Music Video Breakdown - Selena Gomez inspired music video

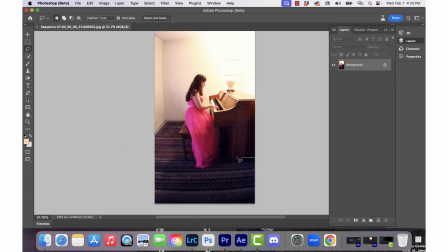(3:25)
So first I'm going to remove the couch as I had stated and that's a before and after and then I'm going to use the lasso selection tool to carefully outline the floor,
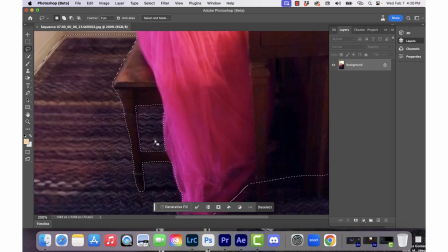(3:34)
remove those little areas around the piano bench even though I may have to go in and clean it up a little
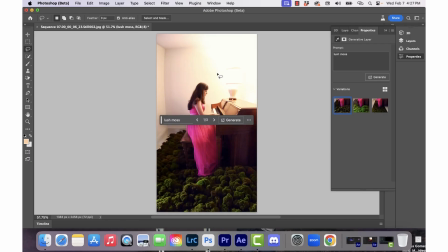(3:39)
bit after the AI has generated its three prompts and these are the three prompts that it came up with for lush moss it looks really realistic and cool I go with the second prompt this one which I just love and then I'm gonna add in lush moss again to the little corner because
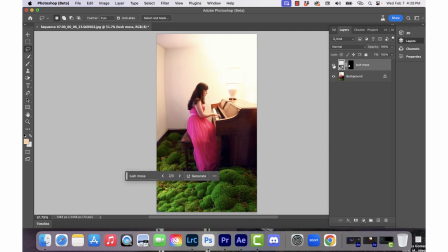(3:55)
it left it out so I'm just gonna add that there's a before and after and after doing that I'm gonna add marble walls so that there's texture
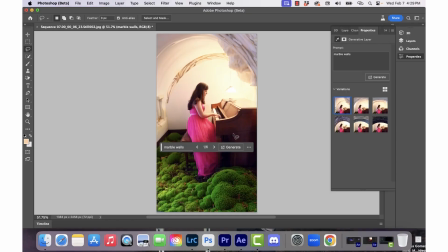(4:03)
and like a gritty feel to the video and these are the options it gives me and there was a lamp in the beginning when I was
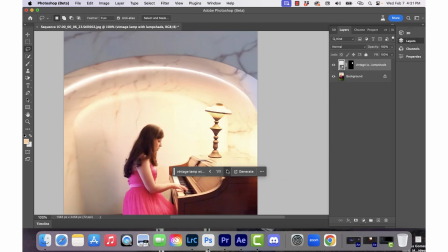(4:11)
filming but it was really ugly so I got rid of that and I added a new lamp in AI.
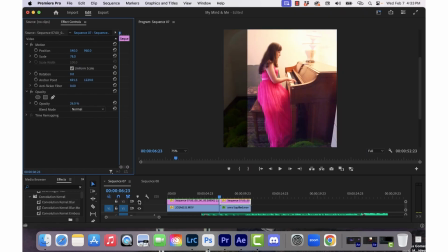(4:17)
This is a lamp I went with then I'm going to drag the freeze frame JPEG back in chip
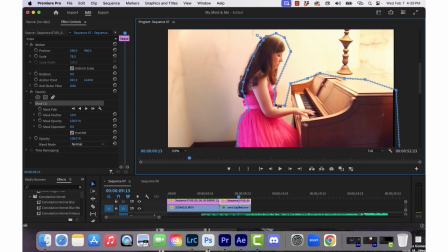(4:22)
Premiere Pro match it up with the video clip and then I'm going to add the mask on the freeze frame.
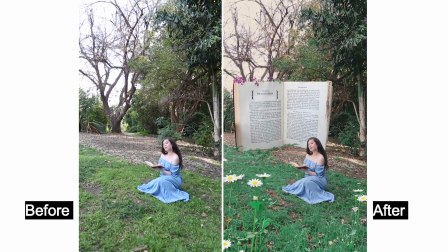(4:27)
This is a before and after of scene number two and the first step is to take a picture of the book that I'm going to use
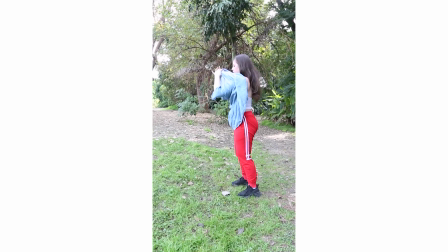(4:34)
for the edit and then I'm going to quickly change my outfit because the bathroom was really far away and I couldn't really get to it in time.
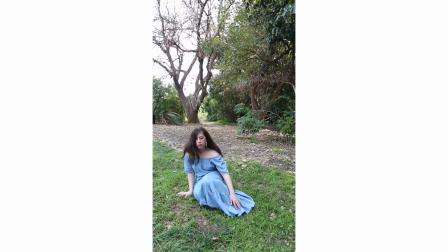(4:41)
Here's the test shot just to see what it looked like. I tried standing up and sitting down and then I'm going to use my phone to play the song,
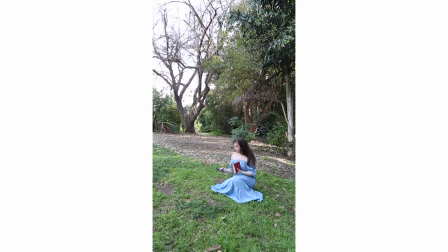(4:50)
set my phone on the ground so I can mouth the lyrics along with the song. I tried standing, I tried sitting, but I like the sitting position better and I filmed this at the Fullerton Arboretum which is a really cool place.
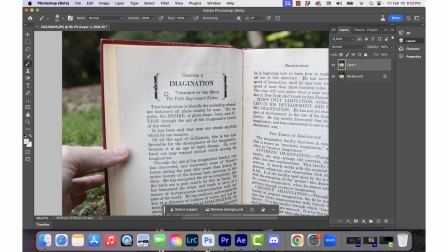(5:01)
There's me dropping the book and then in Photoshop I'm going to take the picture of the book and erase part of the words at the top. I use the brush tool and match up the color of the page to the brush just to
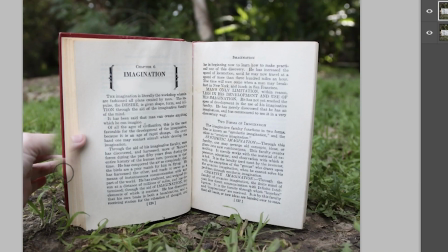(5:13)
erase it and then I'm going to erase my thumb by using the clone tool just really quickly.
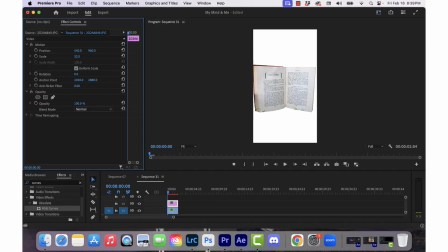(5:18)
That's a before and after of erasing my thumb holding the book and then I'm going to bring the picture of the book back into Premiere Pro where I'm going to
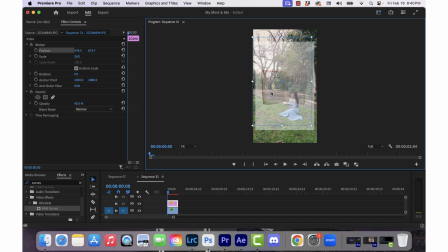(5:24)
resize it and reduce the opacity so I know where to position the book and that looks good right about there so I'm going
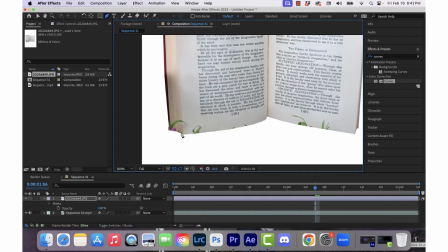(5:31)
to bring the opacity back to normal and then I'm going to bring the clip of me and the picture of the book into After
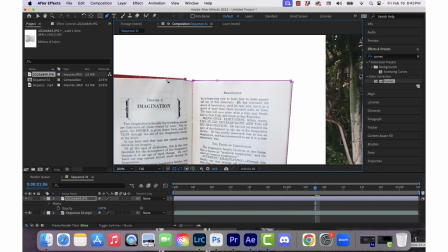(5:37)
Effects where I'm going to add a mask around the book and after adding the mask I'm going to duplicate the layer of me,
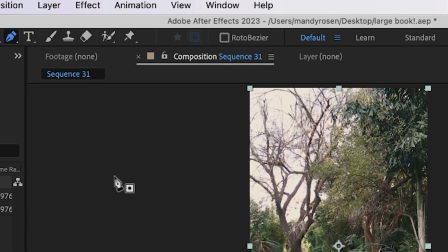(5:44)
place it on top of the book and I'm going to use a roto brush tool in After Effects on the top layer of me just
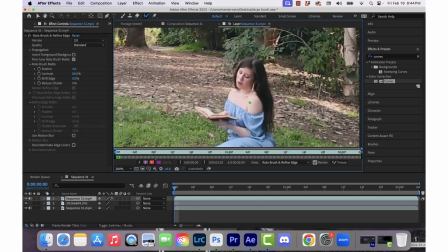(5:53)
to roto my head and my hair so that my head appears in front of the book not behind it like it originally did when I brought the book
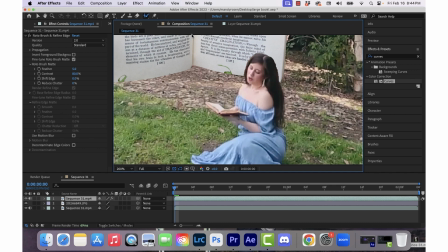(6:01)
into Premiere Pro and After Effects. And the Rotobrush tool can be explained in a couple of my other videos but it's pretty easy and fun to use.
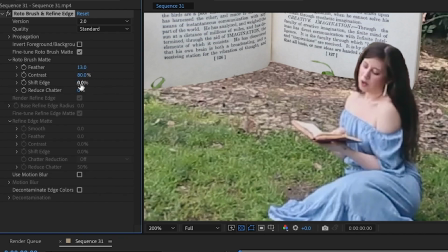(6:10)
This is me just redoing the feather and the shift edge of the Rotobrush.
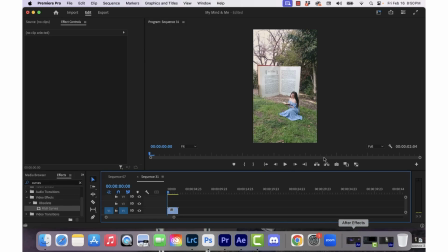(6:15)
And then I'm going to export a freeze frame from Premiere Pro into Photoshop
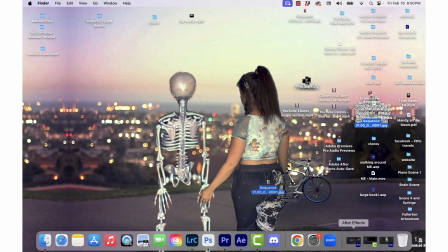(6:20)
and I'm going to add grass around the book so it looks realistic
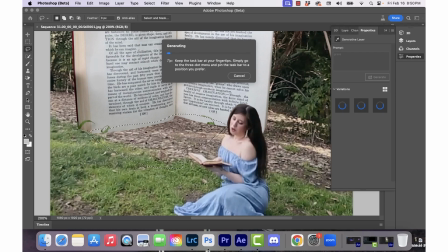(6:25)
like the book was actually there in the scene and I like
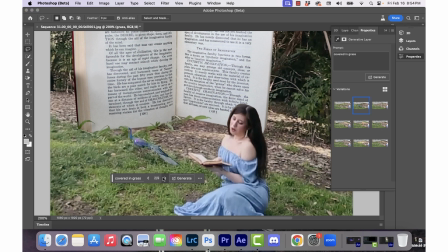(6:30)
this option a lot but it adds a peacock I'm not sure why an AI so
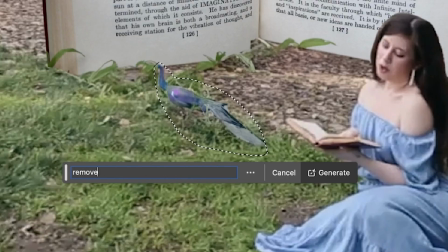(6:34)
I'm just quickly going to remove the peacock there it's gone and then
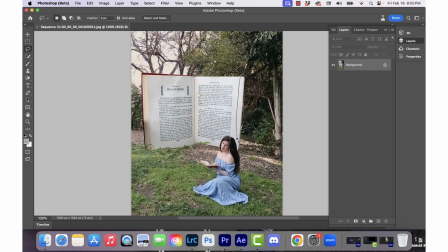(6:39)
the next step is to add vines around the pages of the book to give it like a cool ethereal feel and to add to that vibe I'm gonna add vines and flowers at the top left of the book and it
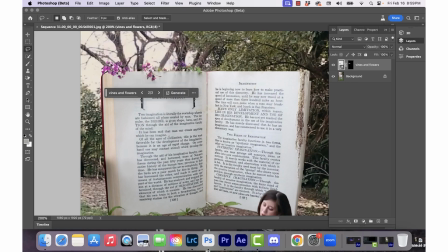(6:52)
adds these cool looking purple flowers and vines that I really like so I'm going to stick with that option
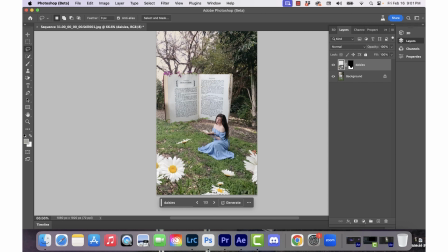(6:58)
and then I'm going to add some daisies and flowers in the corner but it came out really large so I had to play around with it.
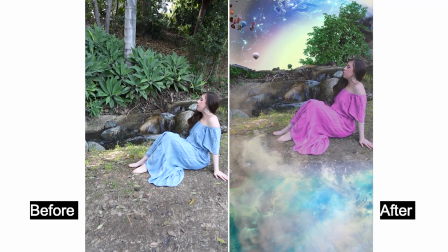(7:05)
The next scene that I did I mostly added AI to change the background the only thing that was consistent was my dress which I changed the color and the creek.
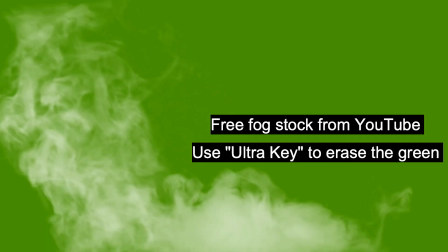(7:14)
This is a free stock video of fog that I got from YouTube and this is a before and
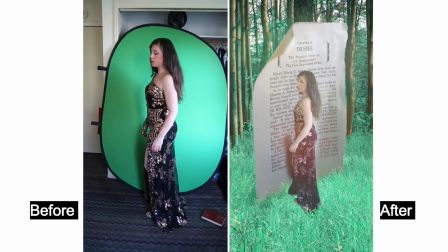(7:20)
after of the next scene where I used my pop-up green screen in my room and a new dress from Fashion Nova.
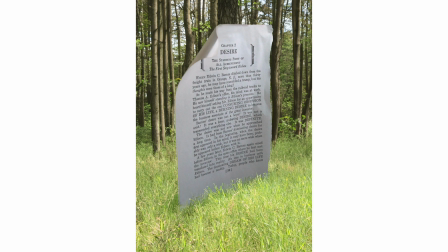(7:26)
I ripped out a page from my book which I took a picture of and incorporated that into an AI generated scene of woods and grass.
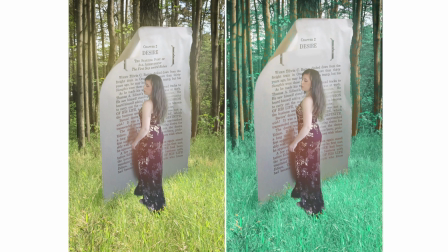(7:33)
As you can see I even added grass at the bottom of the page to make it realistic to blend in with the ground.
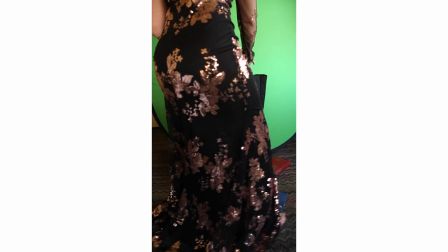(7:39)
That was just a color toning before and after. I set the focus of my camera to my laundry bag and then stood in place of the laundry bag in order to film myself.
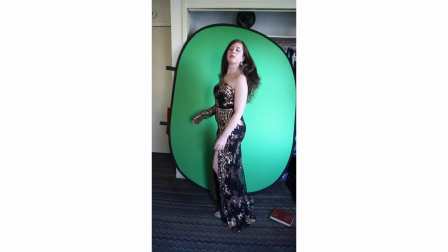(7:47)
Then I changed into my dress, tried sitting, tried standing, and my shadow against a green screen was really great and worked out because I used that shadow in the video.
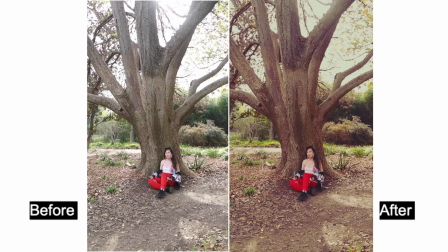(7:57)
And then I took this clip of the flying page. Here's a before and after of the next scene where I filmed myself in regular motion
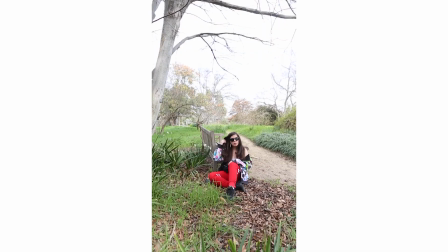(8:04)
mouthing the lyrics and added a bunch of people and myself in the background moving quickly. Originally I tried to filmed the scene at this location but I thought it was a little awkward even though I tried walking around and
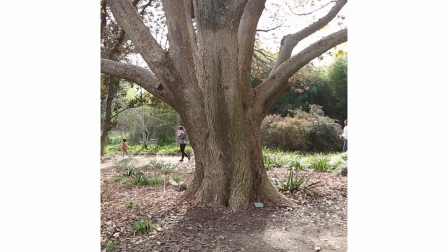(8:15)
doing a bunch of different things but in the end I went with this scene against the tree and I got lucky because more people were walking in the background
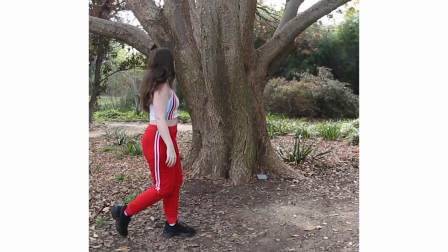(8:22)
staring at my camera so that worked out really well then I filmed myself walking around a bunch of times
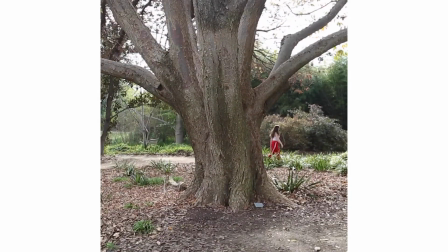(8:27)
and use a rotoscope tool in After Effects to incorporate the people in the background.
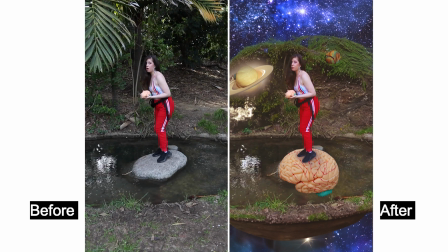(8:33)
Here's a before and after of the second to last scene of my video. I added a brain instead of the rock I'm standing on, just to go along with the lyrics of mental health.
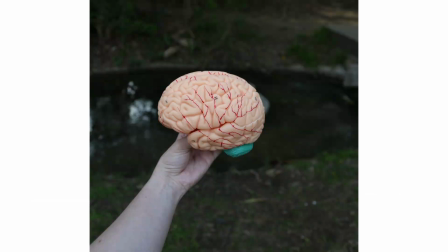(8:43)
And I added space in the background. Here's the picture I took of the brain.
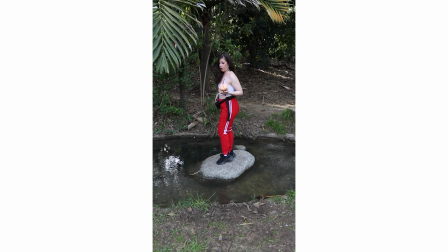(8:51)
As I stepped off the rock, you can see I was effing around and almost found out as my cell phone fell out of my fanny pack and luckily not in the creek.
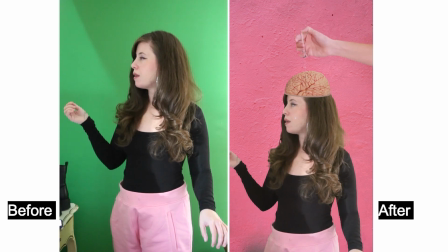(9:00)
And finally, here's the last scene of my music video. You can see I also used my pop-up grain screen for this scene and added a brain at the top of my head.
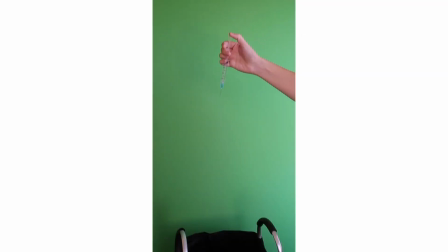(9:09)
I ordered a syringe from Amazon and used my hand against the green screen to pretend to poke at my brain.
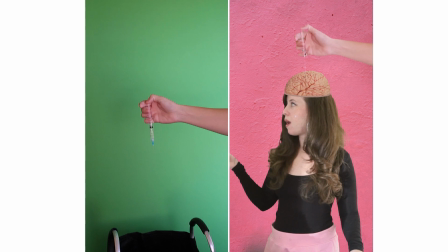(9:16)
And used Ultra Key Tool in Premiere Pro to remove the green screen to add into any image or video that you want.
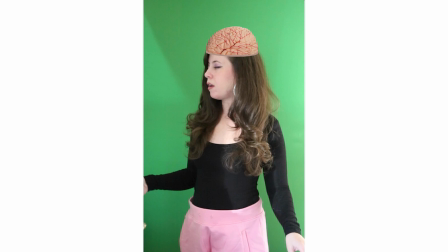(9:24)
I exported a freeze frame from Premiere Pro into After Effects and just simply cut and pasted the brain on top of my head.
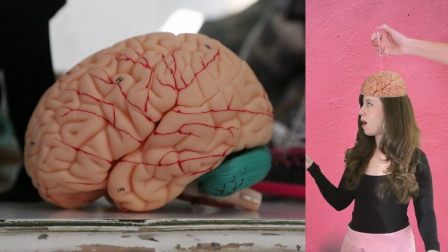(9:32)
And then I brought the freeze frame back into Premiere Pro and added a mask around it. and I also use free
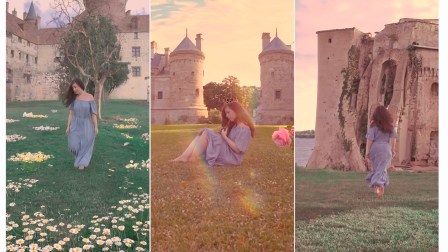(9:37)
stock from YouTube and change the blending modes of these tears to add realistic looking tears around my eyes.
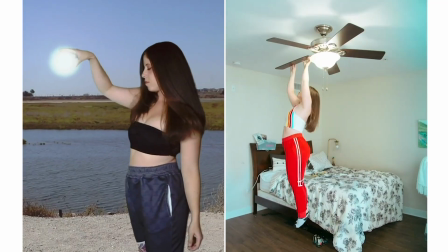(9:44)
And that's the breakdown of my newest music video that I made.
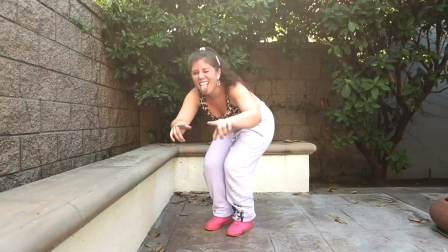(9:48)
I already have another song in mind for my next music video so I look forward to filming and editing that.
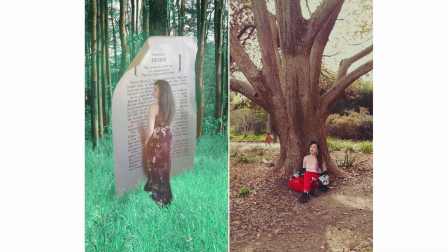(9:53)
Thank you so much for joining me on this video. I hope I was able to inspire or help you learn something new.
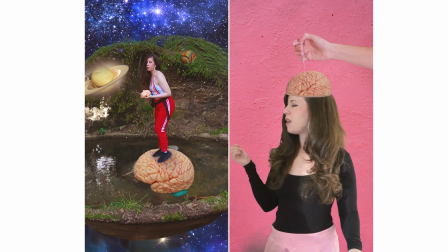(9:59)
Don't forget to hit the like button on this video, leave a comment in the comment section below give me a subscribe that would really help me out a
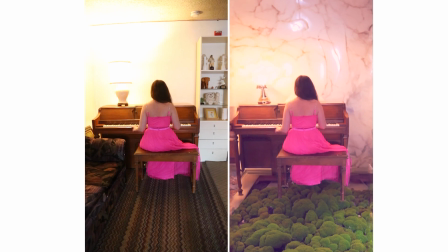(10:07)
lot I hope you guys are having a very productive week and as always stay cool